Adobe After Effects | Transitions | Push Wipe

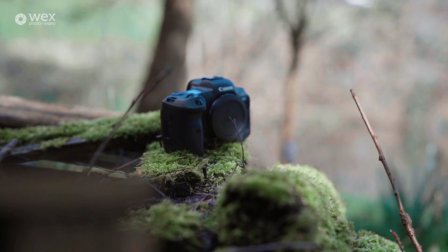(0:00)
Hey guys it's George here and I just really quickly want to show you guys how to do this push transition in After Effects.
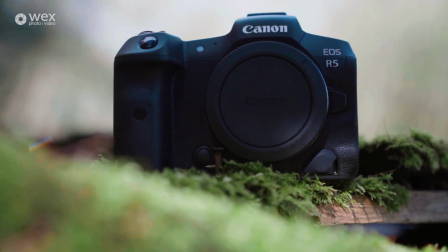(0:07)
It's really simple, really easy and it takes no time at all so I'm just gonna crack straight on with it and get started. So what you want to do is you want to open up After Effects and you want to create a new composition.
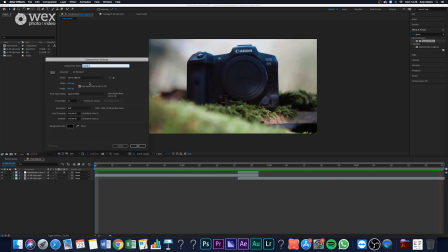(0:20)
Set obviously the composition to whatever settings are relevant and there you go.
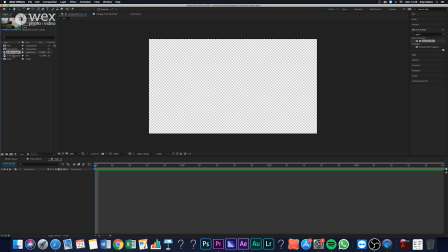(0:26)
Then what you want to do is you want to drag the two clips that you're going to use for this transition into the comp now make sure that these
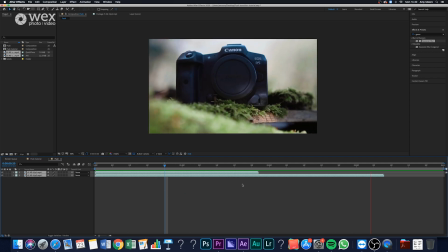(0:34)
clips are color graded already because once you export the final video clip that will be treated as one clip so it won't be easy
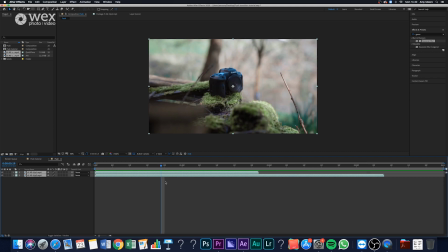(0:43)
to then micro adjust color grades so what you want to do is you want to chuck both the clips into your composition and offset them slightly about the length of the transition that you want to do so make sure that there may be five or six frames apart because that's what you'll be
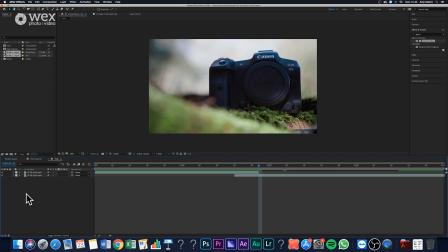(0:58)
using as leeway for the transition and then we need to actually set up the push itself so how we do that is we hit
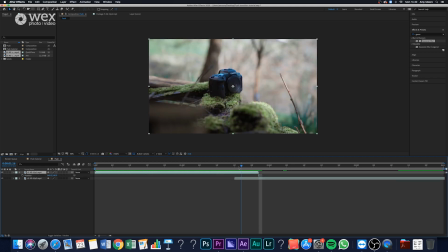(1:06)
p for position on the layer and we need to move it to the edge of the screen so first what you want to do is on the top clip set the keyframe at the start of the transition at the normal position and then you need to offset it so that it pushes its way out of the screen.
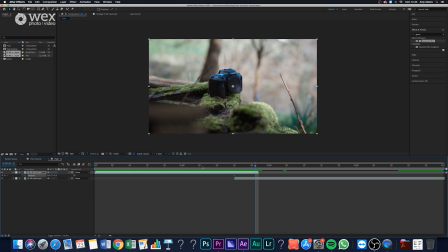(1:22)
Now for me on my composition, the x-axis is set to 960. So I actually want to double that and make that increment in double.
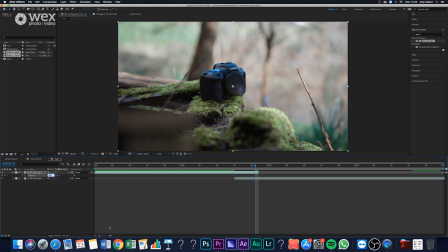(1:30)
So I'll set the keyframe at the start and then the next keyframe right at the end will be set for me at 2880. And then we want to do the same thing for the other clip. So at the end of the clip, you want to set a keyframe at its normal position.
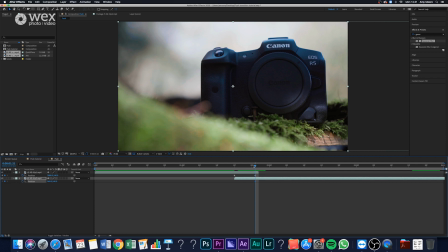(1:45)
And then at the start of the transition, you also want to offset that by double 960. so you can set that to minus 960.
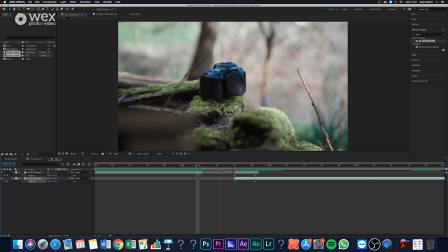(1:53)
Great, and now you can see that we've actually got this push transition already there, but it just doesn't look that great.
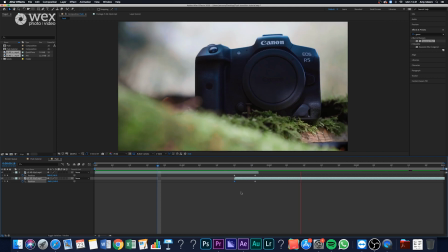(2:00)
There's no motion blur, so it just looks really obvious and kind of almost quite Star Wars-esque. So we're not really gonna go for something like that.
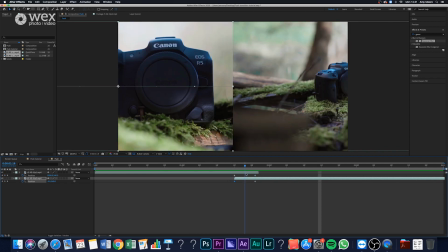(2:07)
So what we wanna do is we wanna create an adjustment layer and set the adjustment layer to the length of the transition itself. Put that at the top of your comp so that it's the first layer. cool and now we've got that adjustment layer set to the correct length what
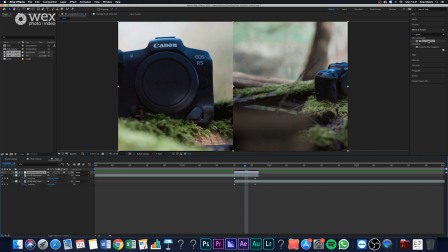(2:22)
I'm gonna go do is I'm gonna add a Gaussian blur so just search for that in the effects and pop that onto your adjustment layer you probably want to skip to around the middle of the transition for this point and then start messing with the blur and set the blurriness to the about the
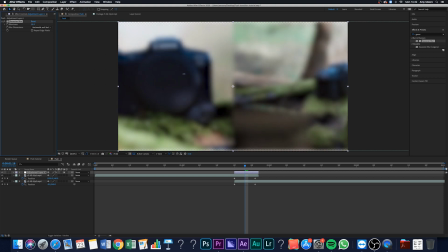(2:37)
amount that you're going to want and then you might see we've actually blurred the edges of the frame too so we're losing some pixels there's a little tick box that you can tick and it's called repeat edge pixels so just take that and it'll fix that by duplicating some of the stuff on the edges
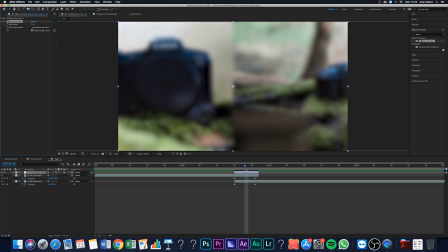(2:52)
of the frame now because my push is going horizontally I'm actually going to change the direction of the blur to horizontal just so it looks a bit more like a whip pattern now we can really micro adjust the amount of blur we want now that
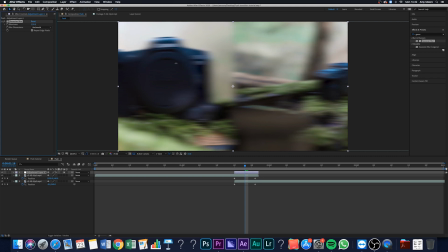(3:07)
we can actually see exactly how it's going to look so play around with that and find what's right for you okay but now if you just want to refine the transition
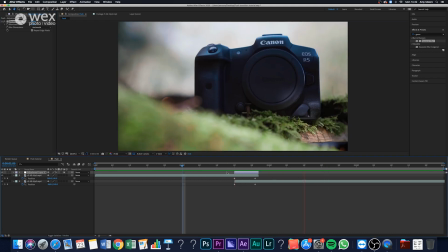(3:14)
a little bit bit more we can add a quick easy ease to the push just so that the start and the end aren't quite so sudden so you do that by just right clicking on the position and hitting keyframe assistant and then hitting easy ease and it will now smooth out that transition
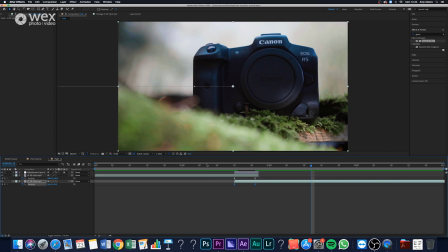(3:30)
for you and boom it's as easy as that you can see the transition here it took no time at all and it's super easy I'm actually
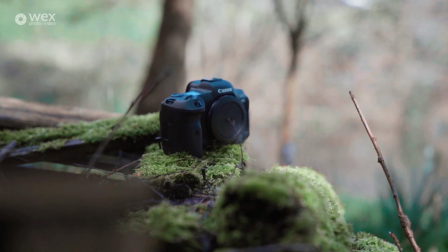(3:37)
going to be doing quite a lot of After Effects tutorials on transitions in the coming future so if there are any that you've seen in movies or videos that you'd like me to do then please send me a reference and I can do a video on that for you but in the meantime thanks for watching and have fun